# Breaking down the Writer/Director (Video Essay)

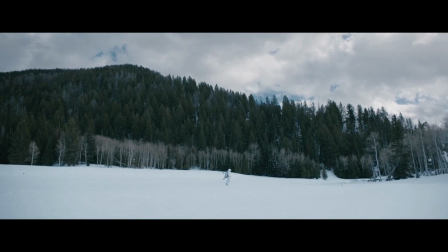[0:08]
Two films that have come out recently that I really like that both have directors who come from a writing background are Molly's Game,
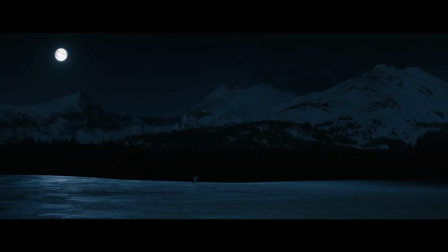[0:15]
written and directed by Aaron Sorkin, and Wind River, written and directed by Taylor Sheridan.
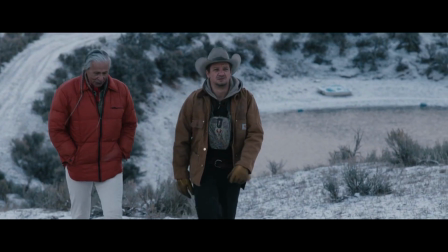[0:20]
Of course, both these films have incredible dialogue and really compelling, well-developed characters, but what both these films lack in my opinion, to a certain extent,
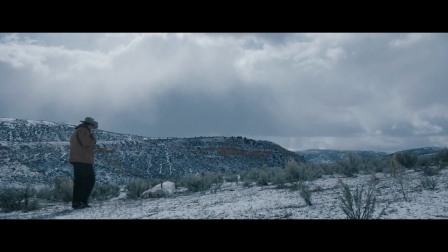[0:29]
especially when comparing them to films that these two men have written but have been directed by more seasoned filmmakers is visual storytelling.
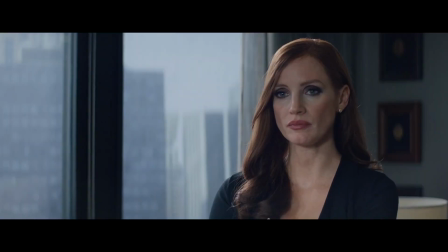[0:37]
One of the things that I noticed right away when watching Molly's game is how reliant it is on dialogue.
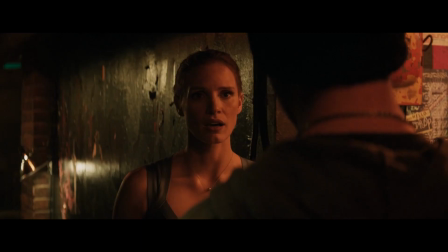[0:43]
Of course Aaron Salkin is famous for his style of writing quick snappy dialogue which is definitely on display here.
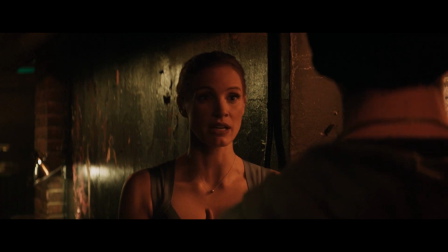[0:49] 24 hours a day every day you're gonna stop paying me to do that job because I'm making too much money doing my second job and if I say no I'll lose both jobs because it doesn't seem fair.
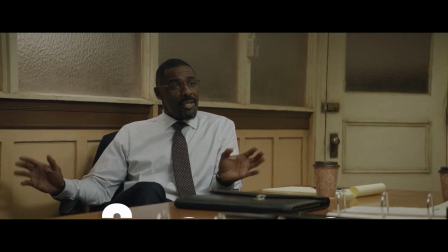[0:59]
But as previously mentioned the thing that was lacking in this film was showing. There was a lot of telling in this film but not too much showing. I think it's pretty obvious that a great script is beyond important when it comes to making a film but that's not enough because you also need a great director who is able to convey the words and actions seen in the script in an interesting way and in a visual way.
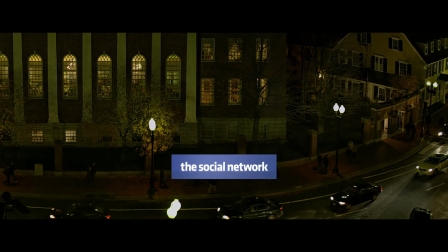[1:20]
Let's look at a scene from The Social Network written by Aaron Salkin but directed by David Fincher.
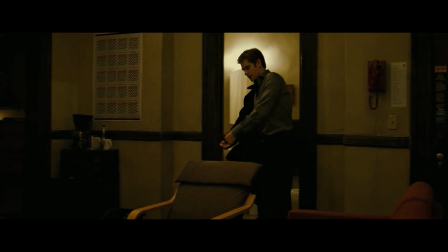[1:25]
In this scene the dialogue is great as usual but something that really stuck out to me that words cannot achieve is when Andrew Garfield grabs two beers out of the fridge,
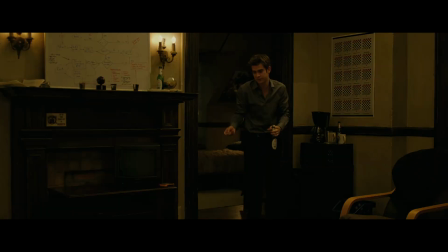[1:34]
one for him and one for Mark, and without knowing Mark goes to the fridge and grabs only one beer for himself.
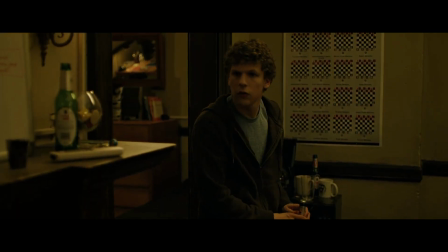[1:40]
That is such a small but crucial detail that shows us so much about their relationship and serves as a foreshadowing of things to come.
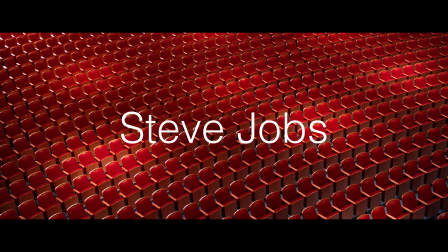[1:49]
Moving on to Steve Jobs, written by Aaron Salkin but directed by Danny Boyle.
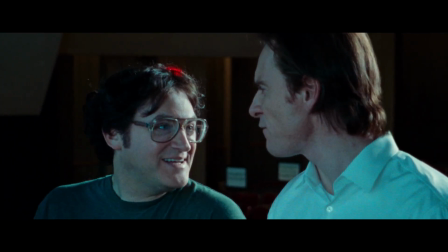[1:53]
One of my favourite things about the filmmaking decisions that Boyle made for this film was to shoot each of the three acts using different cameras.
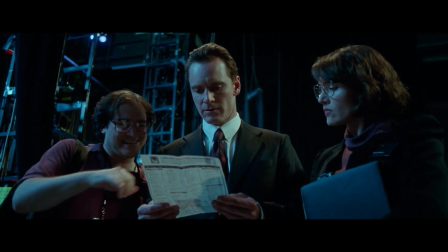[2:01]
The first act was shot using 16mm film, the second act was shot using 35mm film and while the last act was completely digital.
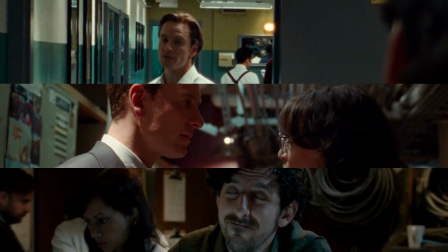[2:10]
This is something that creates a better sense of immersion but also separation between the three acts of the film and something that the script alone cannot do.
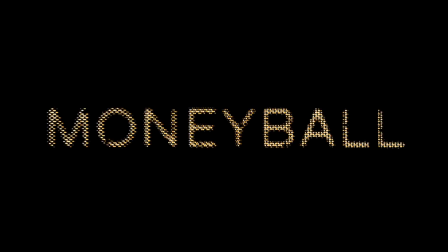[2:18]
The final example is Moneyball, written by Aaron Sorkin and Steven Zalian and directed by Bennett Miller.
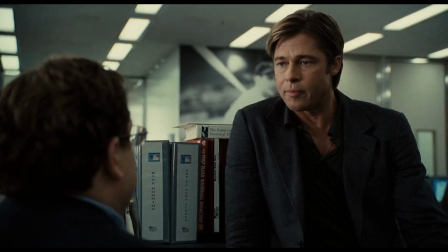[2:23]
Look at this short exchange between Brad Pitt and Jonah Hill. Hill's character is the younger and less experienced of the two who is put on the spot by Pitt's character.
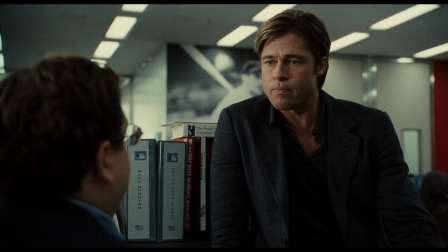[2:31]
The uncertainty and pressure on Hill is expressed through the camera work as the handheld camera slowly moves in on the face.
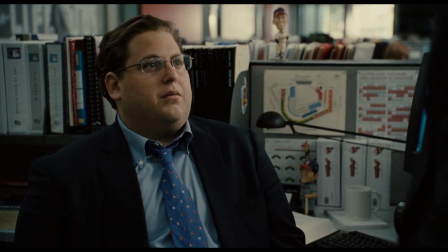[2:38]
Notice that he's the only one in the frame to further isolate the character, while this shot of Pitt is a lot more stable to show his dominance.
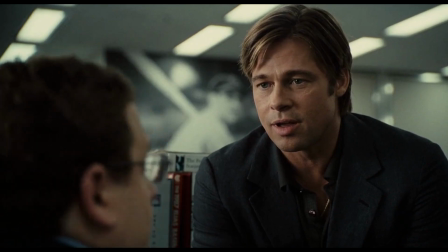[2:46]
Also notice that Hill is in the shot and that Pitt is positioned higher than Hill to further emphasize that he is the bigger man in this situation.
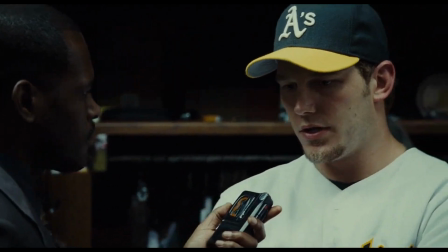[2:53]
This level of expertise in blocking, camera work and the choice of cameras is not nearly as present in Molly's game.
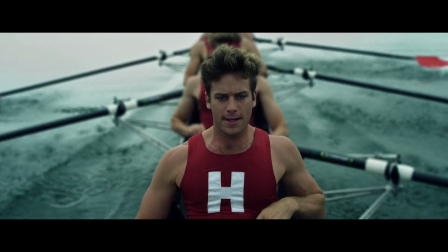[3:00]
All three filmmakers that I just looked into show certain things to us in a very subtle way and use dialogue as a part of that process,
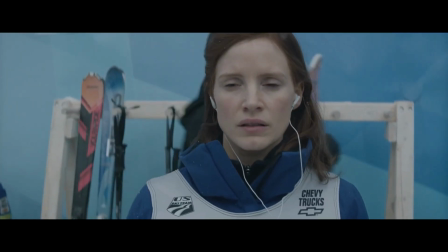[3:07]
while Sorkin seems to rely a lot more on the dialogue. He does show us certain things visually, but it is far less subtle and effective as it feels inorganic.
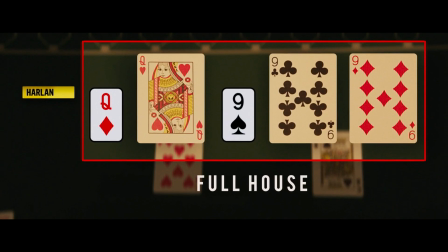[3:15]
Look at these inserts that are used to help explain the game that we are watching.
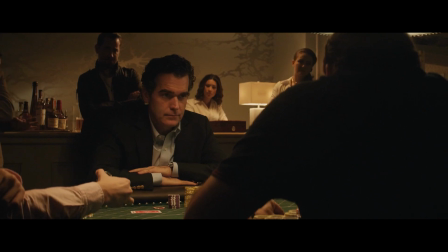[3:19]
Yes it does help, especially for someone like me who has no idea how poker works but in my opinion this could have been conveyed in a much more
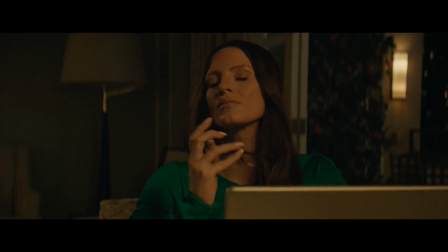[3:26]
subtle and simple way that would only require talented actors like Jessica Chastain and all the others at this table to do one thing,
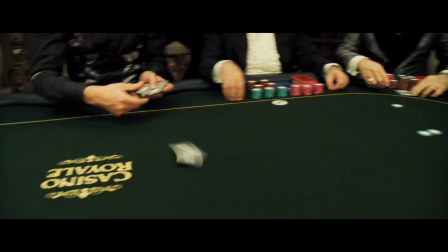[3:34]
react. When watching poker scenes in Casino Royale I had no idea how the game worked but I
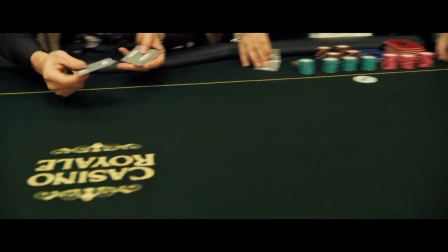[3:40]
was so compelled because of the reactions and facial expressions from Daniel Craig and Mads Mikkelsen.
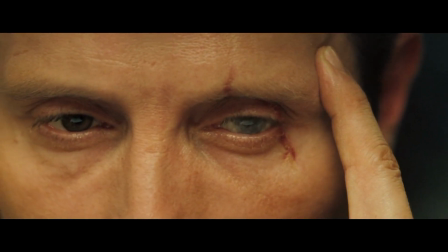[3:46]
How each move affected these characters was all that matters which is why this bit is one of my favourite parts in Molly's game.
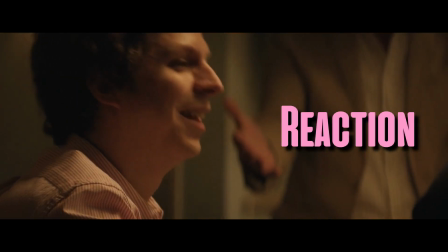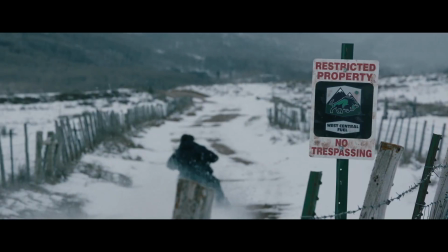[4:00]
Now let's look at Sheridan's Wind River, especially how he directs a set piece.
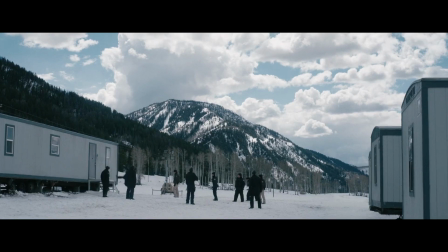[4:04]
I will be specifically looking at this scene, which I think most of us can agree is one of the best scenes in the film, and how it is crafted through tension building and also foreshadowing.
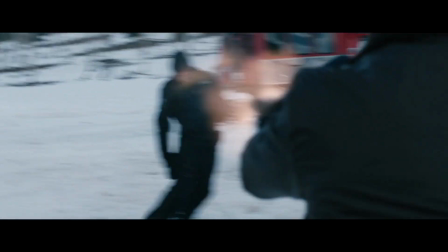[4:13]
But before, let's have a look at some of the set pieces in films that he wrote but didn't direct.
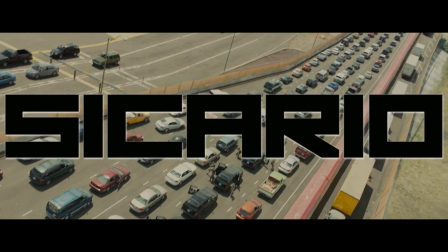[4:18]
The most famous set piece from Sicario, written by Sheridan and directed by Denis Villeneuve, is of course the Border Crossing sequence.
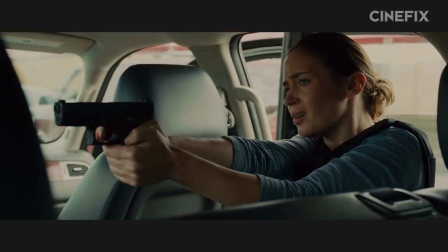[4:25]
Now there's already an incredible video on YouTube by one of my favorite channels, Cinefix, on how the scene was crafted.
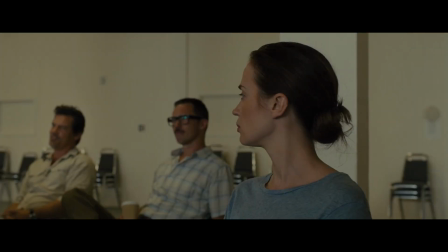[4:31]
But basically what I'm trying to get at here is to keep telling you that if they were to get ambushed, it would most likely be at the border.
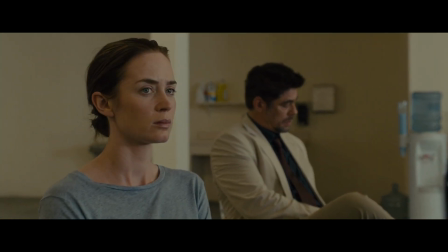[4:39] Be careful on the turnaround. If the Federal is a shooter, it's going to happen on the turnaround.
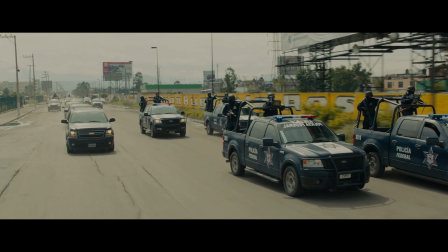[4:43]
And this piece of information is something that sticks with us throughout the entire sequence,
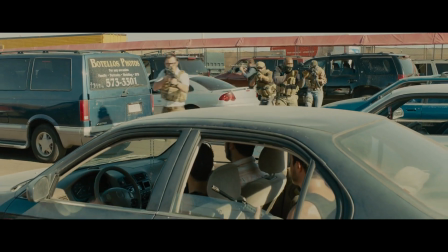[4:48]
which along with the brilliant cinematography, score and editing, creates a sense of unease within the audience and of course the characters themselves.
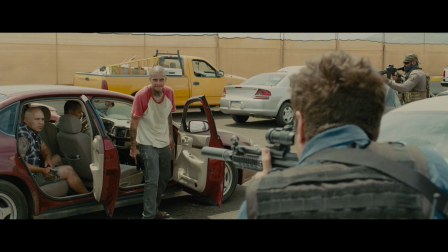[4:56]
The dialogue is just as important as everything else when it comes to crafting the tension in this sequence.
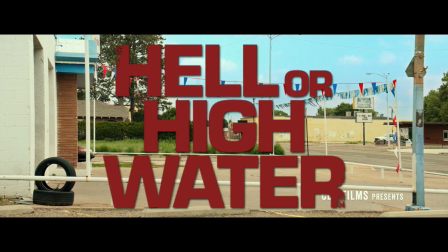[5:02]
It's not the primary element. The opening bank heist in Hello High Water, written by Sheridan and directed by David McKenzie,
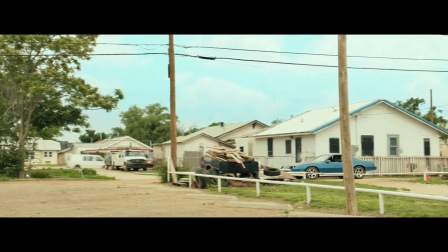[5:08]
has no dialogue at all but we feel the tension through the incredible long take that
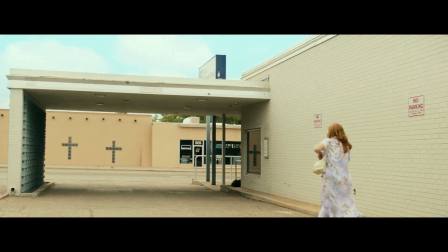[5:13]
shows us everything and sets up all the key players of this scene without cutting.
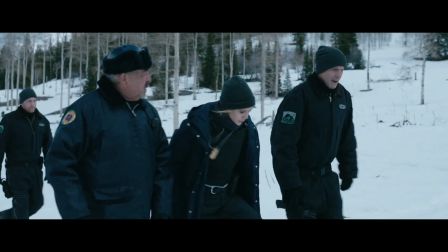[5:18]
This level of filmmaking complexity and expertise is something that Sheridan hasn't quite been able to recreate with this scene in Wind River.
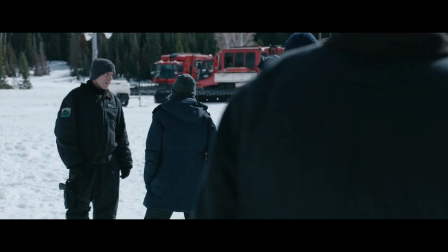[5:26]
Because for me, the scene doesn't make as much sense if you take away the dialogue, especially in this bit.
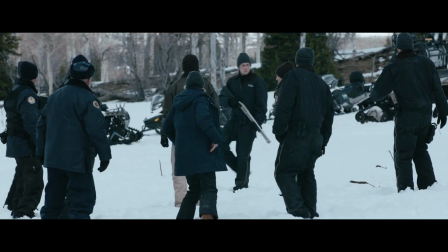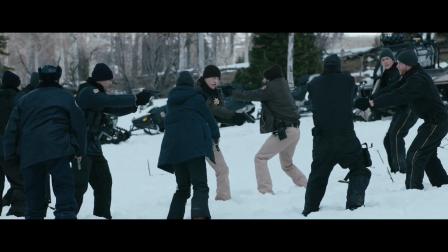[5:40]
That said, the visual storytelling is still pretty on point, and if I muted everything from here on, I think that you would still have a good idea of what is going on.
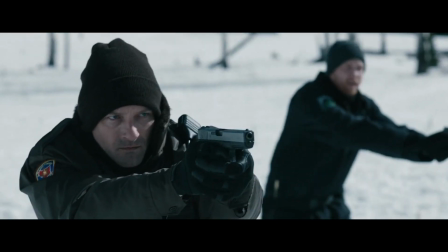[5:48]
Although I may seem really critical and negative about these films, I actually really love them, especially with River.
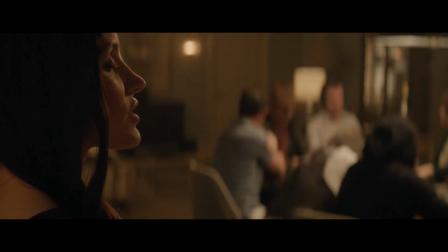[5:53]
I think that coming from a writing background does have a ton of advantages,
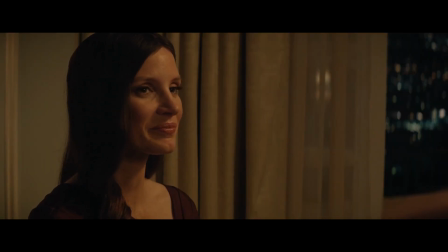[5:57]
the main one being that these directors will have a much better connection and understanding of their scripts than if they were to be directed by someone else.
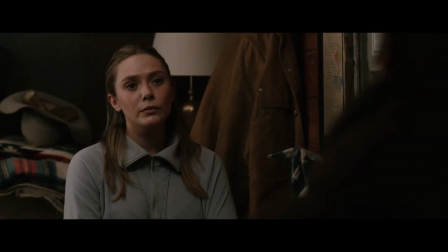[6:04]
The fact that there isn't anything too fancy about the filmmaking, the camera work and all that,
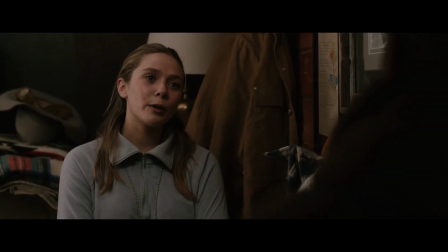[6:09]
and the fact that these films are more reliant on dialogue and acting, makes us feel almost as if we're watching a play.
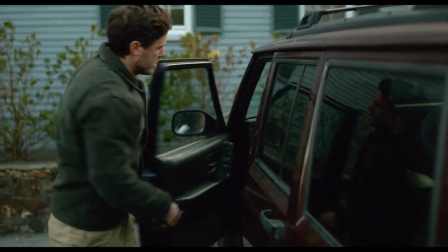[6:15]
Best example of this is Manchester by the Sea, written and directed by Kenneth Lonergan, or Lady Bird, written and directed by Greta Gerwig.
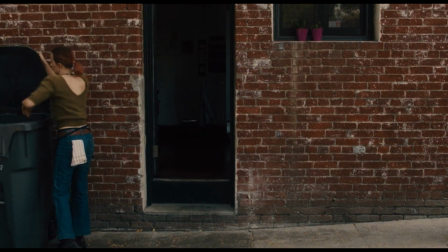[6:22]
Of course, the filmmaking on display in these films is not quite as impressive as something like The Shape of Water or Blade Runner 2049,
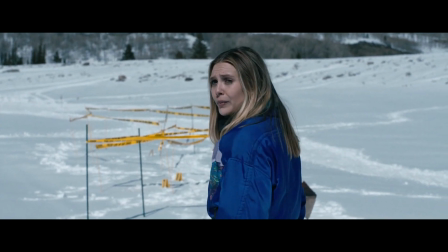[6:28]
but what this level of dialogue and acting achieves, as I've just mentioned,
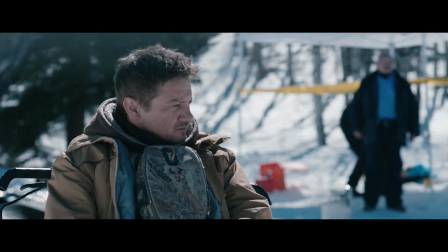[6:33]
is that we almost forget that we are watching a film, and that we are just watching these people's lives.
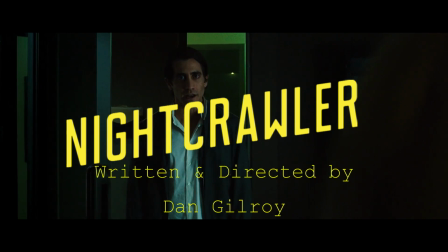[6:39]
Now, of course, there have been writers turned directors who have, with incredible success, been able to tell incredible stories,
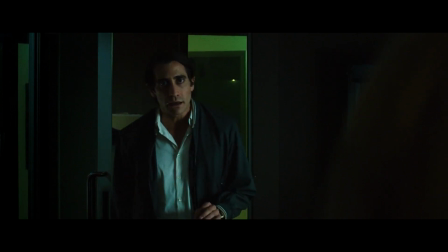[6:46]
both with great dialogue and visuals, which is why I would like to spend the rest of this video talking about Alex Garland.
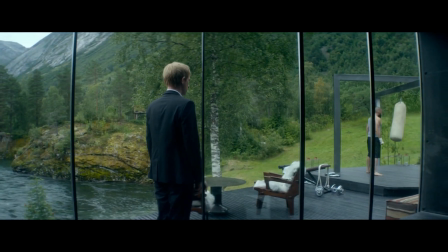[6:54]
Coming from a writing background, he's done a lot of films with Danny Boyle, Garland, as many of us know, tried his hand at directing with 2015's Ex Machina. Akeem here will have noticed that I have been playing a portion of the score from Ex Machina for the last couple of minutes as my own little bit of foreshadowing. Pretty proud of myself there.
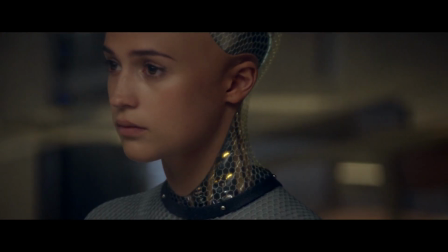[7:10]
And I think that many of us will agree that Ex Machina was one of the best films of 2015 as it was able to combine visuals and dialogue in such an organic way.
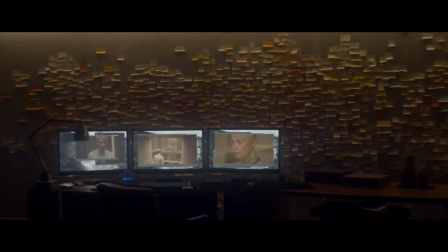[7:19]
More recently, however, Garland took this to the next level when he made one of the best films of this year so far, Annihilation.
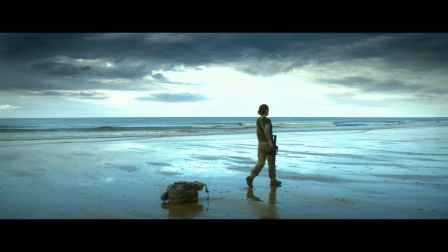[7:25]
This is yet another brilliant example of dialogue and visuals, combining to make an incredibly character-driven,
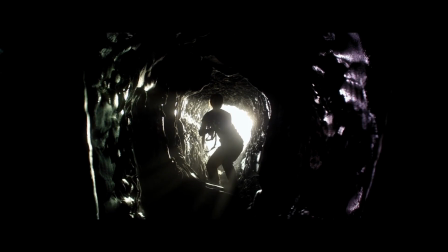[7:32]
complex, but most importantly, cinematic film.